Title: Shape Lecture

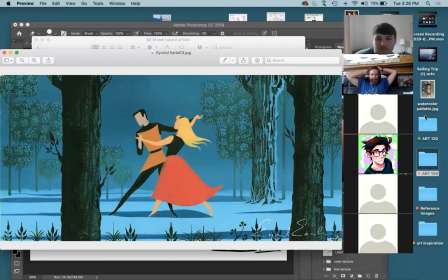20:56 I rewatched it recently. I hadn't seen it since I was a kid, but really amazing animation in that film. Really good design overall. It has a very unique look to it, where it kind of looks different than a lot of the other
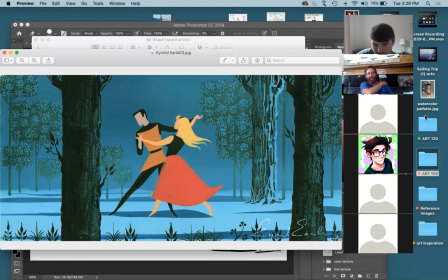21:11 Disney movies because of the stylized backgrounds and the amount of detail they were able to get in there. And one of the main concept artists for that movie was Ivan Earl. So a concept artist is an artist they hire before they start to do any animation, before they start the overall production of the movie,
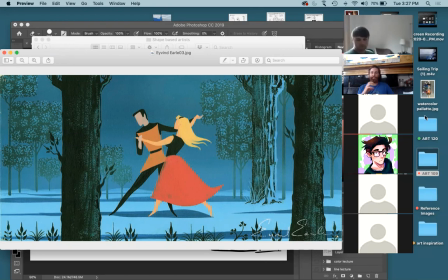21:32 to create a bunch of artwork and kind of define the overall look of the film. So what are the characters going to look like? What will the background look like? What colors are we going to use? What shapes are we going to use in this? And Ivan Earl was the main concept artist,
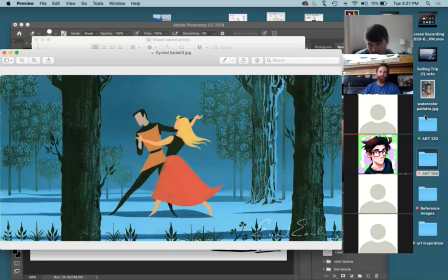21:48 and they chose him because of the way that he uses shapes in his artwork. So here's an example of the scene where they're dancing in the forest, but I love the way that he rendered the people and the characters in here.
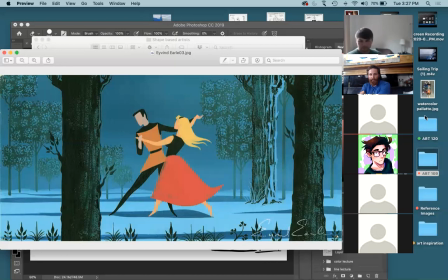22:03 So if you look at each one of those characters, they're made up of just a handful of different shapes. So you don't get any details, no facial features, no folds in the clothing,
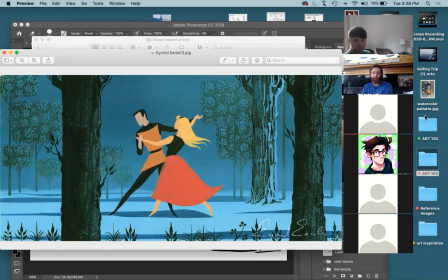22:19 no shading on there, not even trying to make the people look three-dimensional. But it's extremely effective in what it can communicate. You just glance at the image and you can instantly tell what's going on, what the characters are doing. You get a sense of movement from those types of shapes.
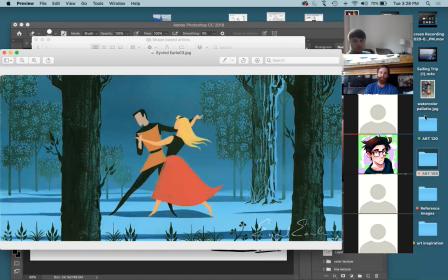22:39 And it's just very simply drawn in a very unique way. And even when you start to see how he designed the background is very simple shapes, and he exaggerates the shapes of those trees.
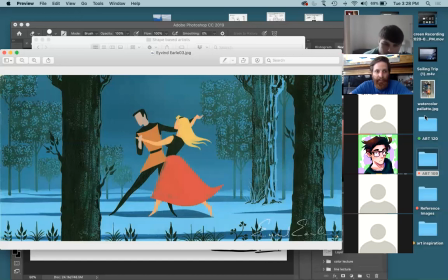22:57 So he makes the trees very rectangular, very square. And once he has a good, unique silhouette for those trees, he just kind of puts some of those details and textures on there. And look at all these little plants down here in the foreground. These are basically flat little,
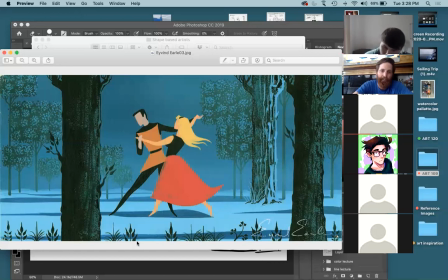23:13 just kind of stamps that he did as he was working on that. But all just two-dimensional and all flat there. I think it's interesting because if you look at it from, like you said, with just the shapes of the characters,
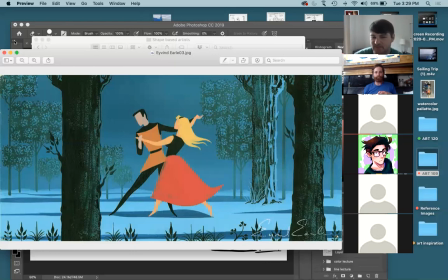23:32 you don't necessarily get just a sense of movement from one or the other. It's the way those two characters are drawn together and the shapes that they have that kind of interact with one another. So it's not just, looking at one person saying, oh, she's dancing. It's looking at both of them and saying, oh, they're dancing.
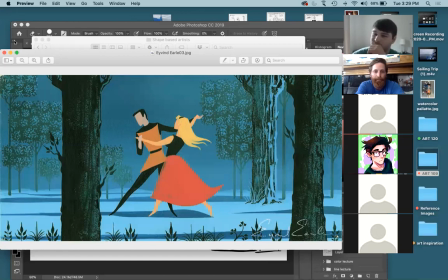23:51 Yeah, he's thinking of how their entire shapes will relate to each other. So kind of like the diagonal of the guy's body, the diagonal of his leg, and then kind of the swooping shape of the hair and of the dress. Yeah.
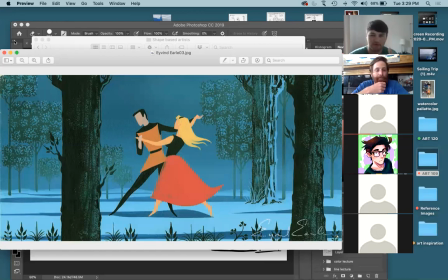24:06 So it's not just one thing is doing all the work, but it's both of them together that are making the scene kind of what it is. Yeah, and they really fit together nicely. Like you can almost see them moving, the two of those characters, those group of shapes. Yeah, kind you of can almost imagine it in your head or something. Yeah. Yeah, exactly.
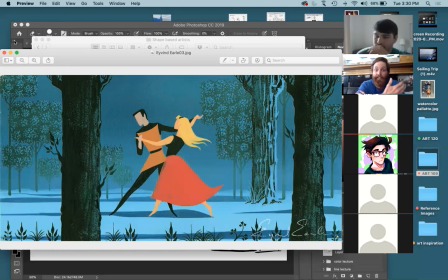24:28 So you would just say, in analyzing this work, you say he designed some really good shapes to show a good sense of movement with those characters. So, and very simply done. So if he started to draw in details, like individual strands of hair, folds in the clothing,
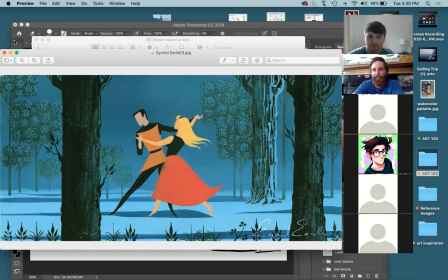24:44 things like that, it might take away from the sense of movement too, because oftentimes simpler is a more effective communicator for a lot of these things. I'll show you a few more examples of his artwork.
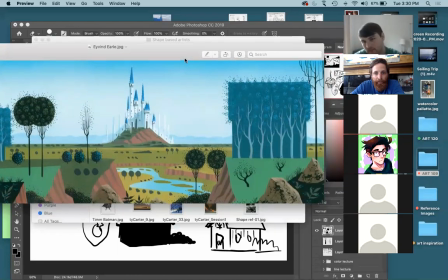24:59 Here's another one he did for Sleeping Beauty.
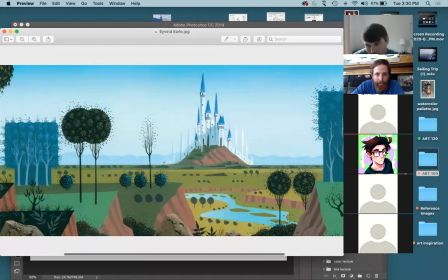25:10 So again, very simple everywhere, but I like what he's doing with these trees.
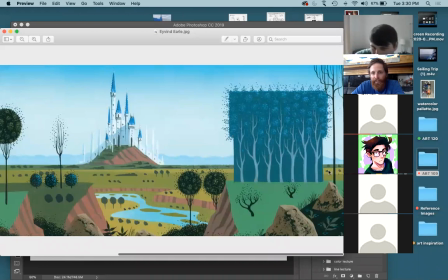25:14 So he's basically simplifying this group of trees down to just a couple rectangular shapes, these trees to circles.
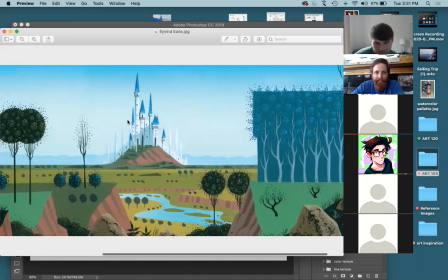25:21 And then for the castle, he's making these very long, very tall and skinny rectangles and tall and skinny triangles to give it a very elegant feel. But overall in this art, there's not a lot of like three-dimensional shading.
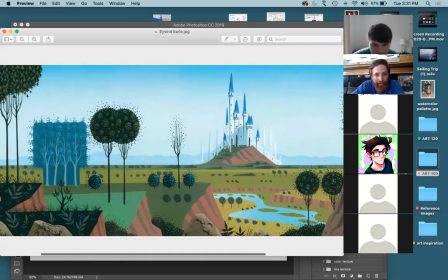25:37 There's a little bit here on the castle, but that's about it. Everything else is very flat.
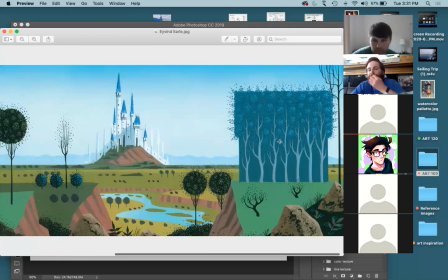25:43 He does add in a bunch of little details and texture on here, but that's not taking away really from the overall silhouette shape of the tree.
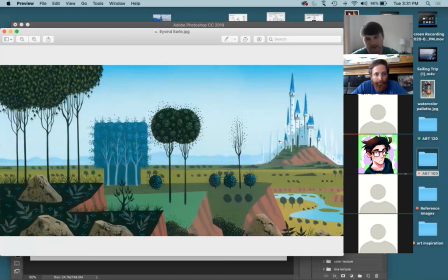25:55 I like how he made those trees just little circles on the top. That way you can kind of just, you know, put more detail into the landscape rather than having a bunch of trees block everything. Yeah, and a lot of trees are hard to draw because they're so busy and there's all those leaves and little shapes in there.
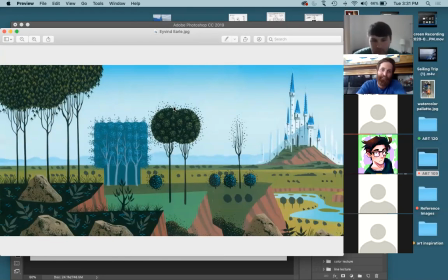26:13 And when you can simplify it down to just a simple circle, it oftentimes will work a lot better.
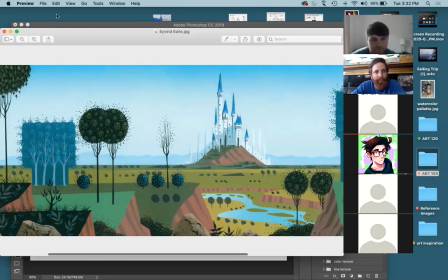26:22 Yeah, nice simple rolling hills here in the far off distance. So again, this one was done for Sleeping Beauty.
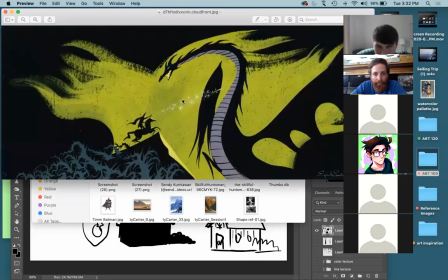26:31 Here's another one of the fight scene with the dragon.
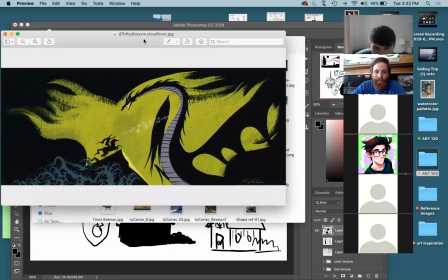26:36 So different types of shapes here. So these are more kind of angular shapes, a little bit more exciting. You get some strong diagonals, lots of points.
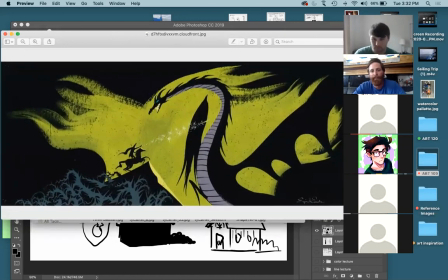26:46 So eventually we'll talk about how to design shapes for different moves to make something feel like action, something feel more scary. But this is kind of an example of action and kind of scary mood using those shapes.
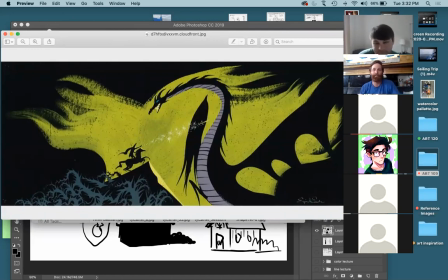27:02 And not a lot of details in here. So really effective without, I mean, you have a little bit of details on the dragon, kind of this very simple pattern, and some details here in the thorn bushes, but that's about it.
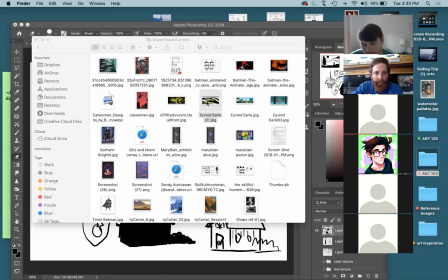27:18 And so this was based, they hired him for that because this is what his personal work looked like.
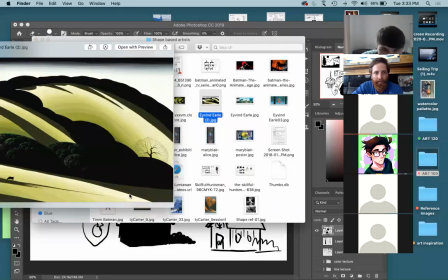27:25 So this is just a landscape painting he did.
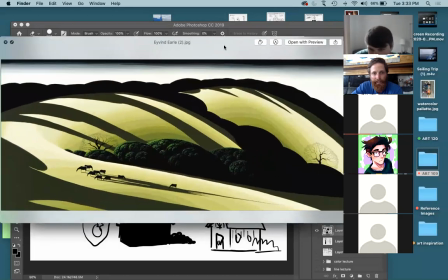27:30 So you can see the people at Disney really liked his style, and they said, oh, we should have this guy work on Sleeping Beauty. So kind of same idea, flat shapes here for his personal work.
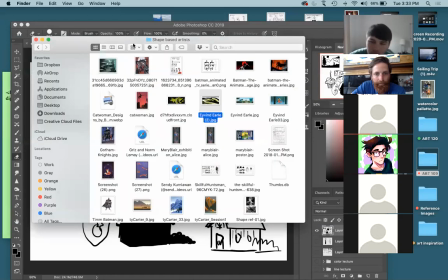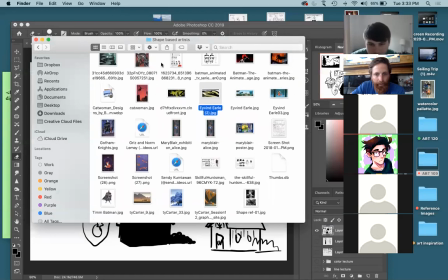27:49 Okay.
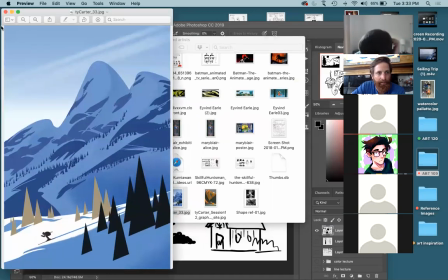27:55 So yeah, it's the artist Ty Carter. He works.
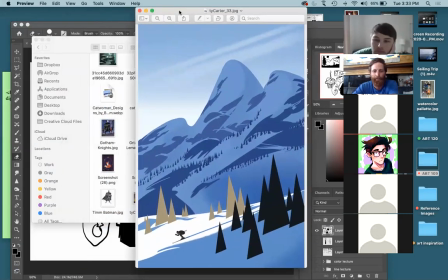28:00 He's a working concept artist now. I think he's worked at DreamWorks and on some different films. This is one of his personal pieces though, but I like the way he simplified those tree shapes. So a different version of simplifying tree shapes in this one.
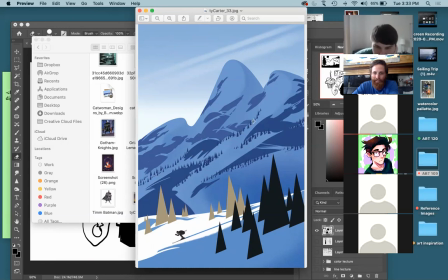28:16 So you got, and then he's just making them smaller and smaller until you get these tiny little triangles all over this shape back here. The skier, the little focal point character, is a very simple little silhouette.
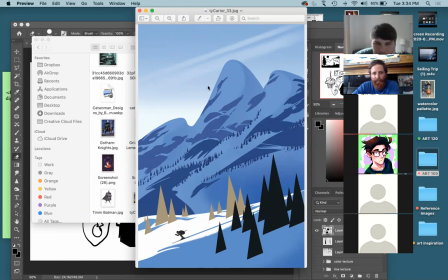28:31 And he's contrasting all these angular shapes of the trees with all these kind of rounded shapes of the hills there in the background.
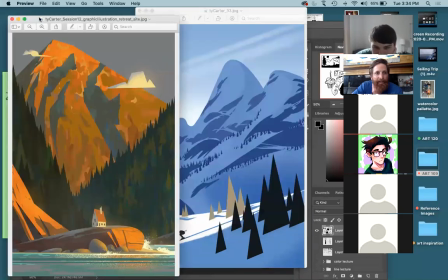28:45 Here's another one of his, same idea, a lot of flat shapes.
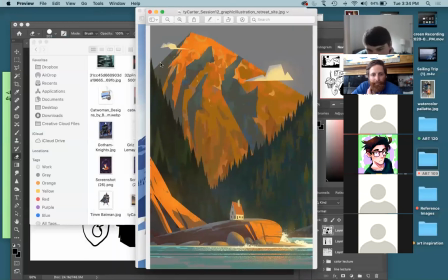Same simplified kind of trees there. This one does have some light and shadow on it, like on the rocks down here. But overall, it's still the shapes doing the work.
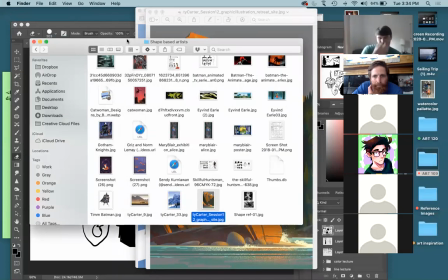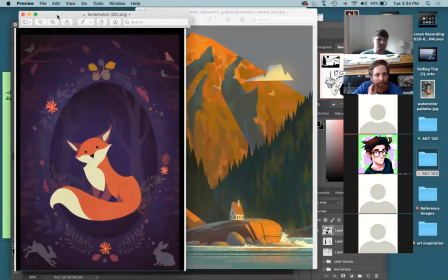29:11 Yeah, this is artist Marissa Ware. She went to art school with me.